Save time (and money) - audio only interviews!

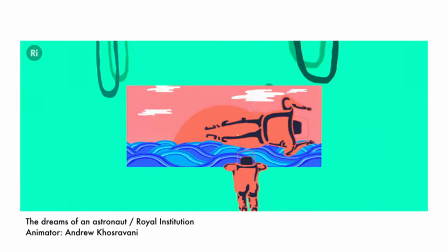(8:06)
Usually with animations you know you write scripts, you record a voiceover and then you send that to the animator and they do their thing with the visuals but recording
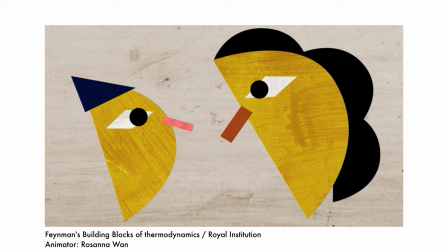(8:14)
an audio interview I think can provide a much more intimate and engaging narration track for animations.
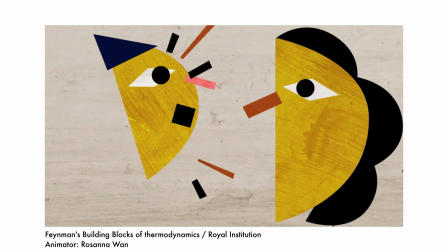(8:20)
You know you're actually hearing someone speak and express themselves rather than sort of something that's written for the page and then being narrated underneath some visuals. Using interview audio comes with all the trappings of natural speech that you don't quite get when you're writing a script for the page.
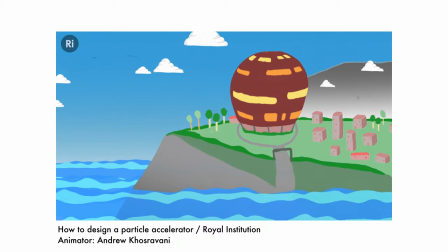(8:35)
It doesn't always quite translate or sound that natural unless you're really good at script writing.
I spent three months working at CERN as an undergraduate student.
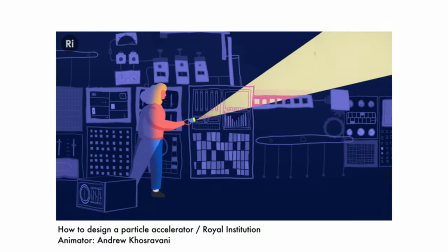(8:42) The first time I went out there this thing was so big and so complex.
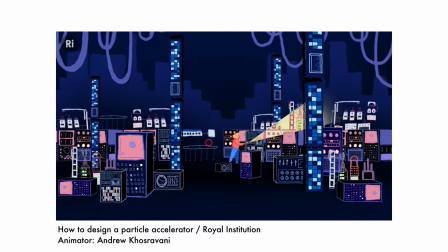(8:46) I was kind of an ant in an ant hill as it were and I just thought this thing's never going to work and yet you know they switched the Large Hadron
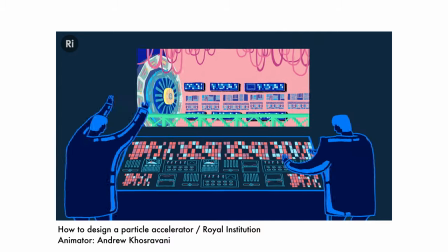(8:54) Collider on and it worked as smoothly as i've ever seen any accelerator startup it's an incredible machine incredible team of people with
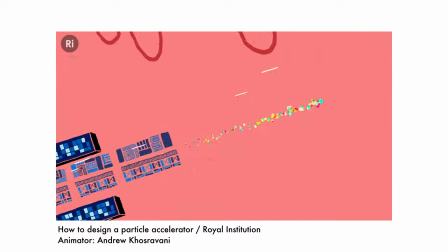(9:01)
animator project doing this sort of technique does impose certain risks that you can't control as much as you can when you script something it's much easier to have a script that you can sign off with a client that you can time and know how long it's going to be and make sure you're squeezing all the information in there but i think where possible and when you plan for using this interview technique and you know the points that you need
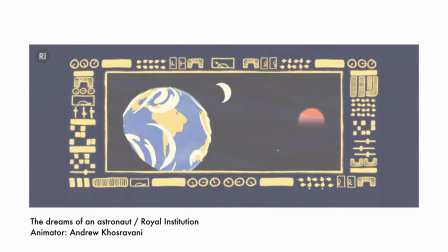(9:23)
to express in the interview it works really well and then floating the opposite direction coming to join me is first Sege and then my other crewmates
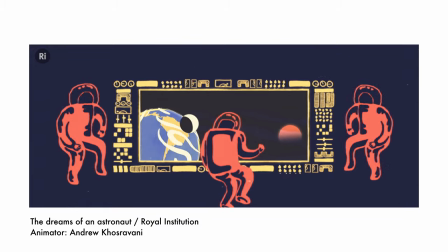(9:31) who are up there and we just stay around this window and together we don't say anything in my dream we're
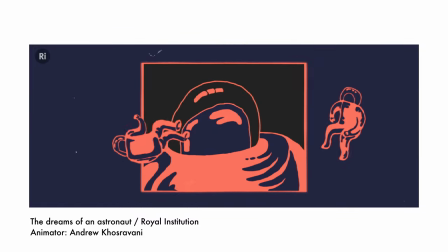(9:38) just there and I can hear them breathing and I can feel their warmth because we're really quite close to each other and we're all just looking out of the window.
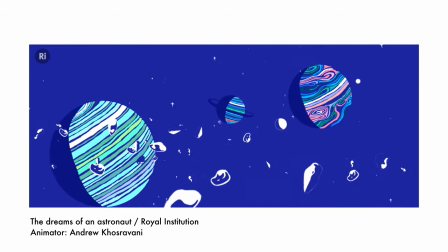(9:47)
One of my favourite animated projects where I've used this technique was when I interviewed British
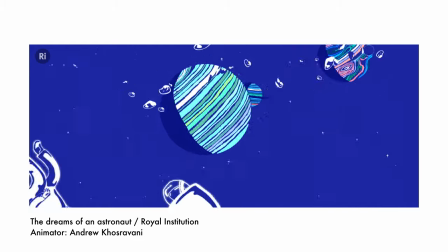(9:52)
astronaut Helen Sharman working with the animator Andrew Kosravani and that animation ended up getting us a Vimeo staff pick probably about 10 years ago now but I also had another really lovely project where I interviewed a physicist called Susie Sheehy and she's someone who's really cool she designs particle accelerators for a living.
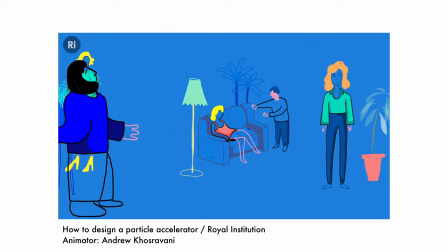(10:11) If people meet me at parties they normally ask me what I do and I say I'm a researcher I'm a scientist and if I said I was a physicist people would sort of slowly back away.
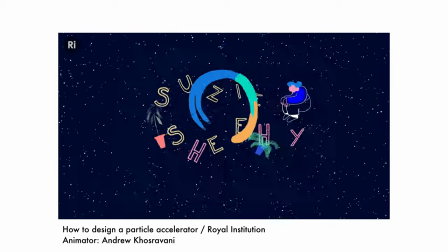(10:19)
During that interview she just gave us some really nice personal colour and insight and off-the-cuff remarks that we just wouldn't have been able to fit into a narrated script and it just gave a lot more authenticity and personality to quite a technical animation which I love.
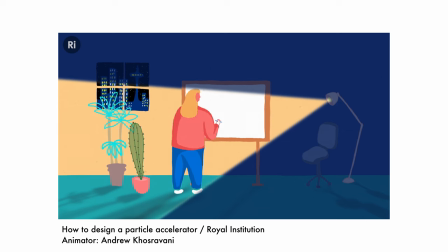(10:34)
Anyway that's it for today thanks for watching I hope this video is useful and maybe gives you some inspiration. I think it's really useful to experiment with switching things up in your creative projects and try something new. If you like this video don't forget to give it a thumbs up and if you're not please consider subscribing to this channel. I'm Ed and until next time, see ya.